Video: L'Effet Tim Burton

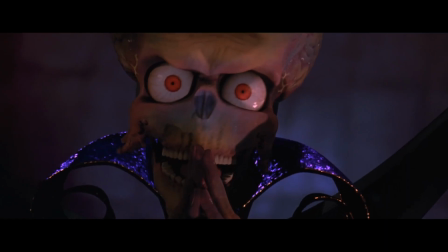Ensuite, le serpent de Beetlejuice, les martiens, le chapelier fou où les yeux de Johnny Depp sont agrandis sur tous les plans,
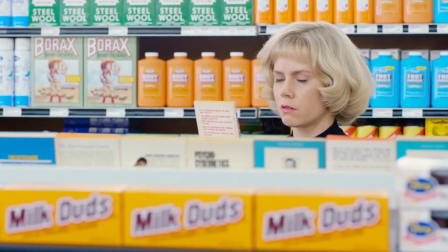Dumbo évidemment, et enfin un film s'appelant carrément Big Eyes, au moins c'est clair,
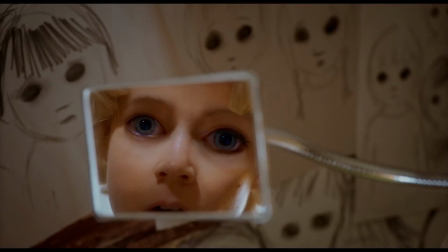mettant en scène les tableaux de Margaret Keane, célèbre pour ses portraits aux grands yeux. Du coup, pour les films en stop motion, comme il n'y a pas de limite, c'est plutôt la fête.
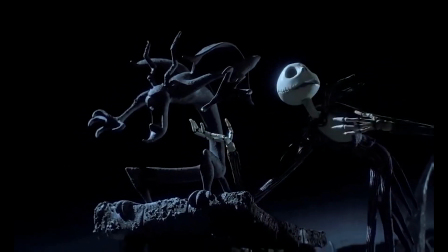Les marionnettes de l'étrange Noël de Monsieur Jack ont leur visage animé par méthode de remplacement. Donc pour chaque image, le visage est remplacé par un autre pour correspondre à l'expression voulue.
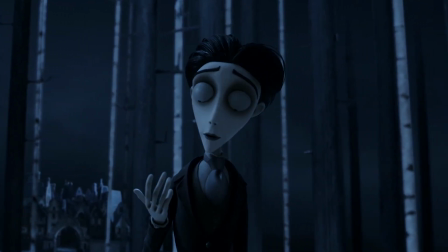En revanche, pour Les Noces Funèbres et Frankenweenie, l'approche est modernisée avec un système mécanique sur l'armature de la tête de chaque personnage.
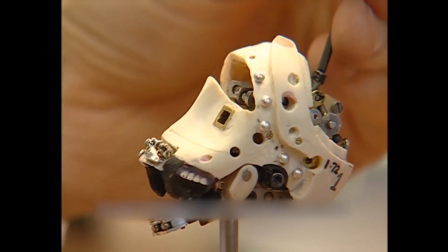Cela consiste à avoir des petites billes pour chaque articulation, manipulées avec une clé Allen depuis les oreilles ou le haut du crâne.
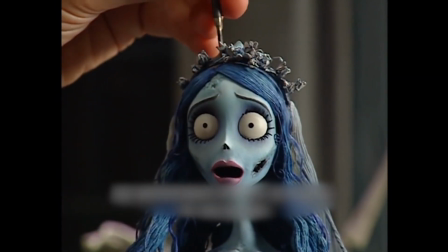En tournant la clé dans un sens, on tire la peau en silicone pour la déformer et créer une expression de visage.
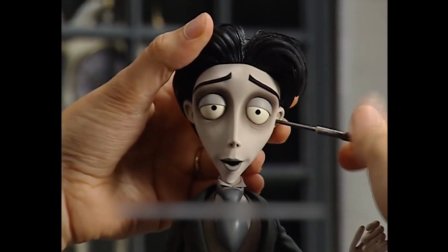Cela permet plus de subtilité et de combinaisons possibles dans le jeu des marionnettes. Ils animent en moyenne 48 images par jour, soit 2 secondes de film.
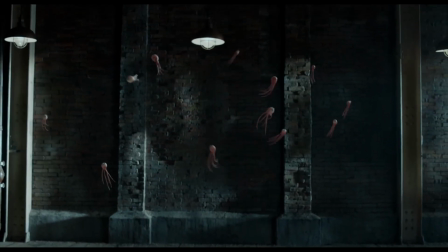Quand on voit l'importance des yeux chez Burton, c'est donc amusant de voir que les bad guys dans Miss Peregrine deviennent des sépulcreux, des créatures sans yeux.
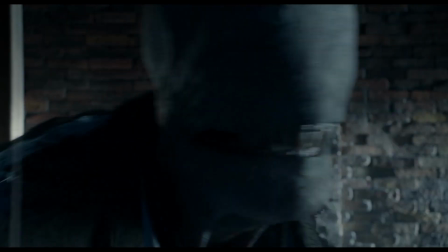Leur seul moyen de retrouver une forme humaine est d'arracher les yeux d'individus pour les manger.
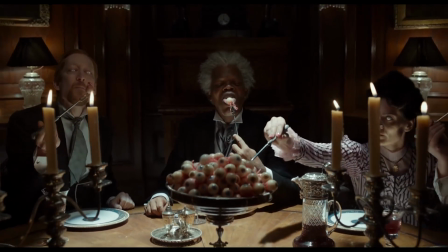C'est-à-dire que pour devenir humain, les méchants doivent manger ce qui s'apparente comme le premier vecteur d'émotion pour Burton, c'est-à-dire les yeux.
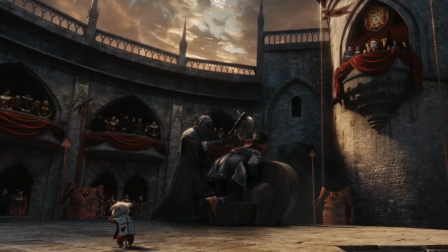Au moins grâce à lui, ils mangent des gros yeux. Autre caractéristique quelquefois récurrente, mais à une plus petite échelle tout de même, les têtes coupées.
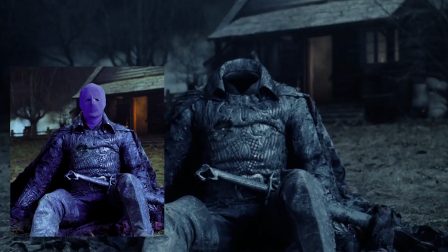Manger les yeux, c'est bien, couper la tête, c'est encore mieux. Le plus célèbre est le cavalier sans tête dans Sleepy Hollow, avec un acteur portant une cagoule bleue.
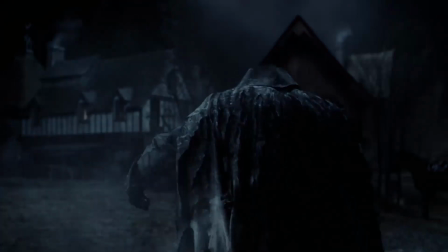Le personnage est donc réel dans tous les plans, seule sa tête est effacée.
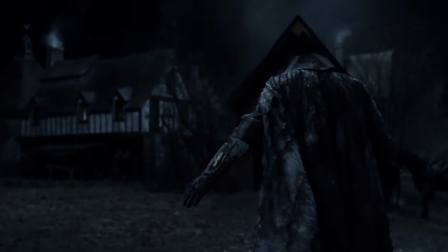Un travail titanesque et loin d'être simple, car l'idée est de laisser libre à Burton sur le tournage de balader sa caméra comme il le souhaite.
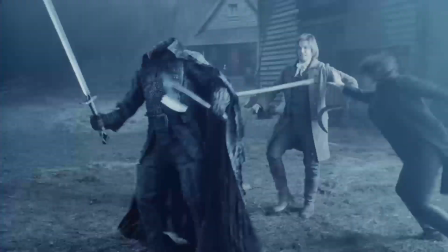Pour chaque plan, ils tentent de tourner une passe à vide, donc uniquement le décor, pour récupérer des parties qu'ils vont placer sur la tête de l'acteur afin de la faire disparaître.
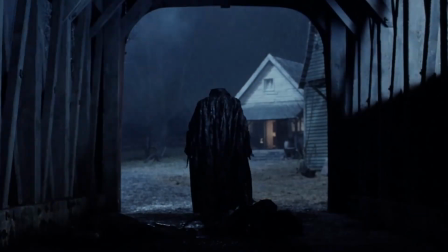Autrement, ils se débrouillent comme ils le peuvent en récupérant des bouts d'image à droite à gauche dans le plan. Bien sûr, la tête masque le décor, mais aussi l'intérieur du costume, et en particulier le col.
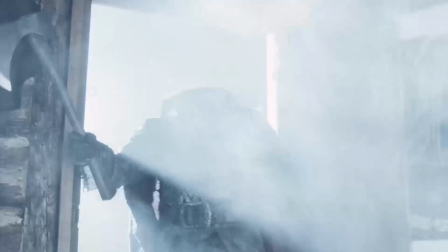Il est donc refait en 3D sur tous les plans concernés. Le travail est laborieux, mais a au moins le mérite de toujours avoir un vrai costume dans le champ de la caméra sur le tournage.
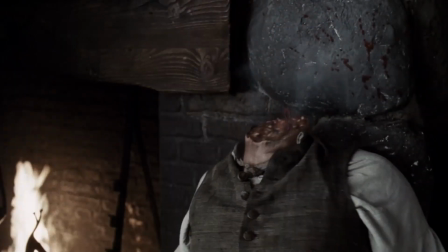Les têtes décapitées sont réalisées soit numériquement, soit en effet pratique, fabriqué à partir d'un moulage des acteurs en question.
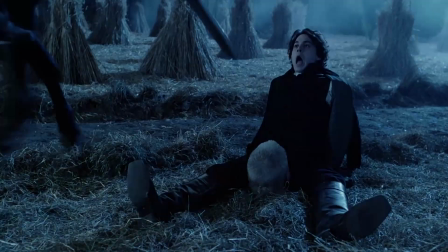18 têtes sont réalisées.
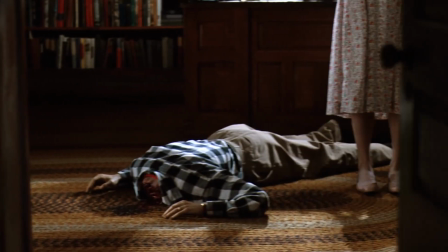Dans Beetlejuice, nous avons également une tête coupée, celle d'Adam, jouée par Alec Baldwin.
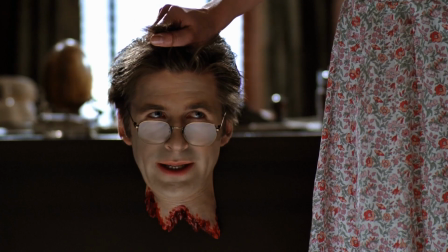Sur les plans larges, il s'agit encore une fois d'une reproduction de l'acteur. Sur les plans rapprochés où il parle, une planche représentant le bureau derrière lui est placée devant l'acteur, sous sa tête, tandis qu'il porte une prothèse de cou arrachée accrochée sous son menton, et placée devant la planche.
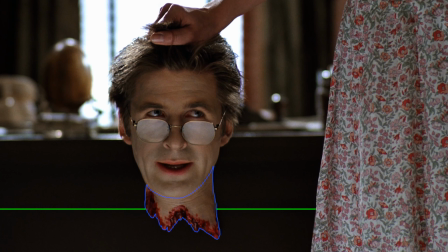Donc le menton avec la prothèse en dessous, la planche représentant le bureau est derrière la prothèse, mais devant le cou de l'acteur, et je pense qu'on peut d'ailleurs voir des bouts de son cou ici.
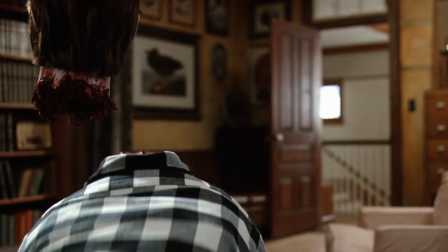Pour les plans avec tout le corps sans la tête vu de derrière,
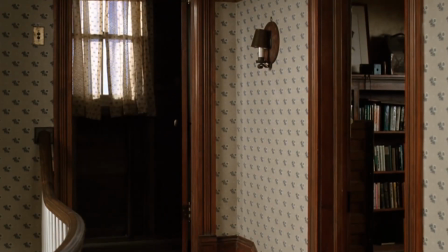un technicien porte sur son dos accroché à ses épaules une reproduction en mousse du corps, tout en baissant sa tête à 90 degrés à l'avant.
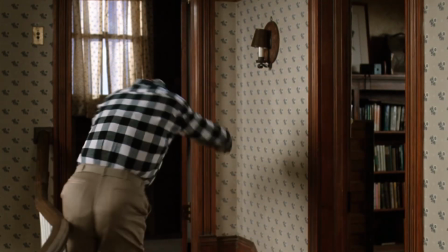Voilà pourquoi il lève les bras ici, pour masquer sa tête. Mais quand on voit l'avant du corps, un technicien est cette fois assis sur une plateforme roulante,
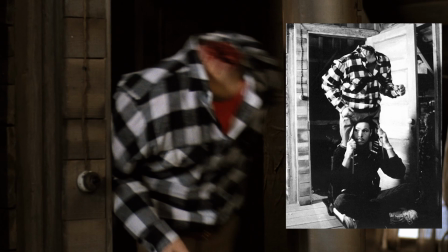portant le corps sur ses épaules, et à l'aide d'un mécanisme spécial, il manipule des tiges d'avant en arrière,
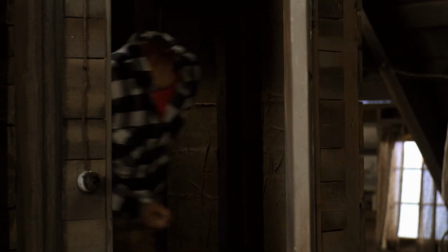reproduisant correctement le balancement des bras en pleine course. Sur ce plan, on passe de la version mécanique à la version doublure tête baissée.
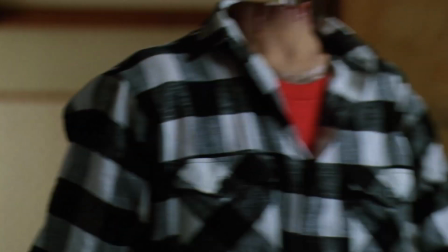Version mécanique, version doublure.
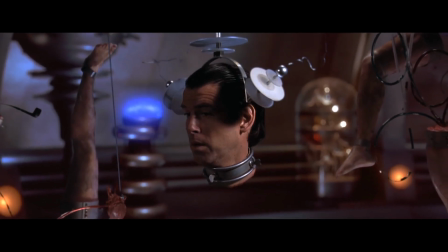Dans Mars Attack, les expériences de mutation des martiens consistent à basiquement filmer la tête des acteurs sur fond bleu, chacun
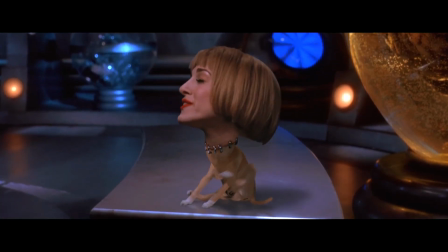portant une sorte de collier pour faciliter la découpe par ordinateur. Le corps du chien et le morceau de cou sont en 3D.
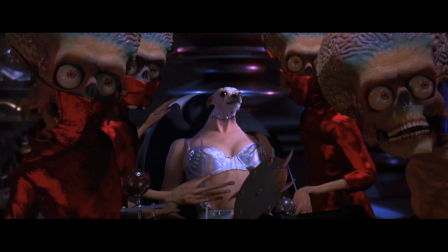Ici, par contre, il s'agit de l'actrice et d'un chihuahua filmés séparément puis assemblés entre eux et ensemble dans le décor miniature du vaisseau.
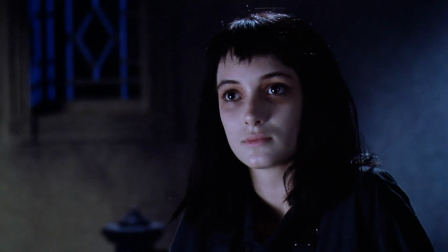Well, how is it that you see us and nobody else can? Well, I read through that handbook for the recently deceased.
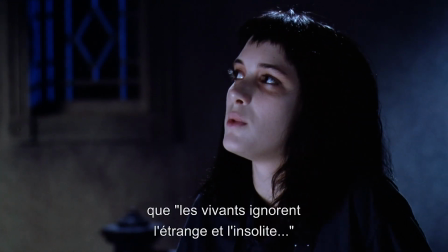It says, live people ignore the strange and unusual.
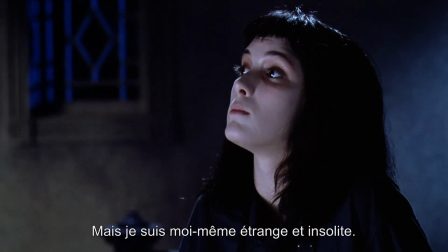I myself am strange and unusual.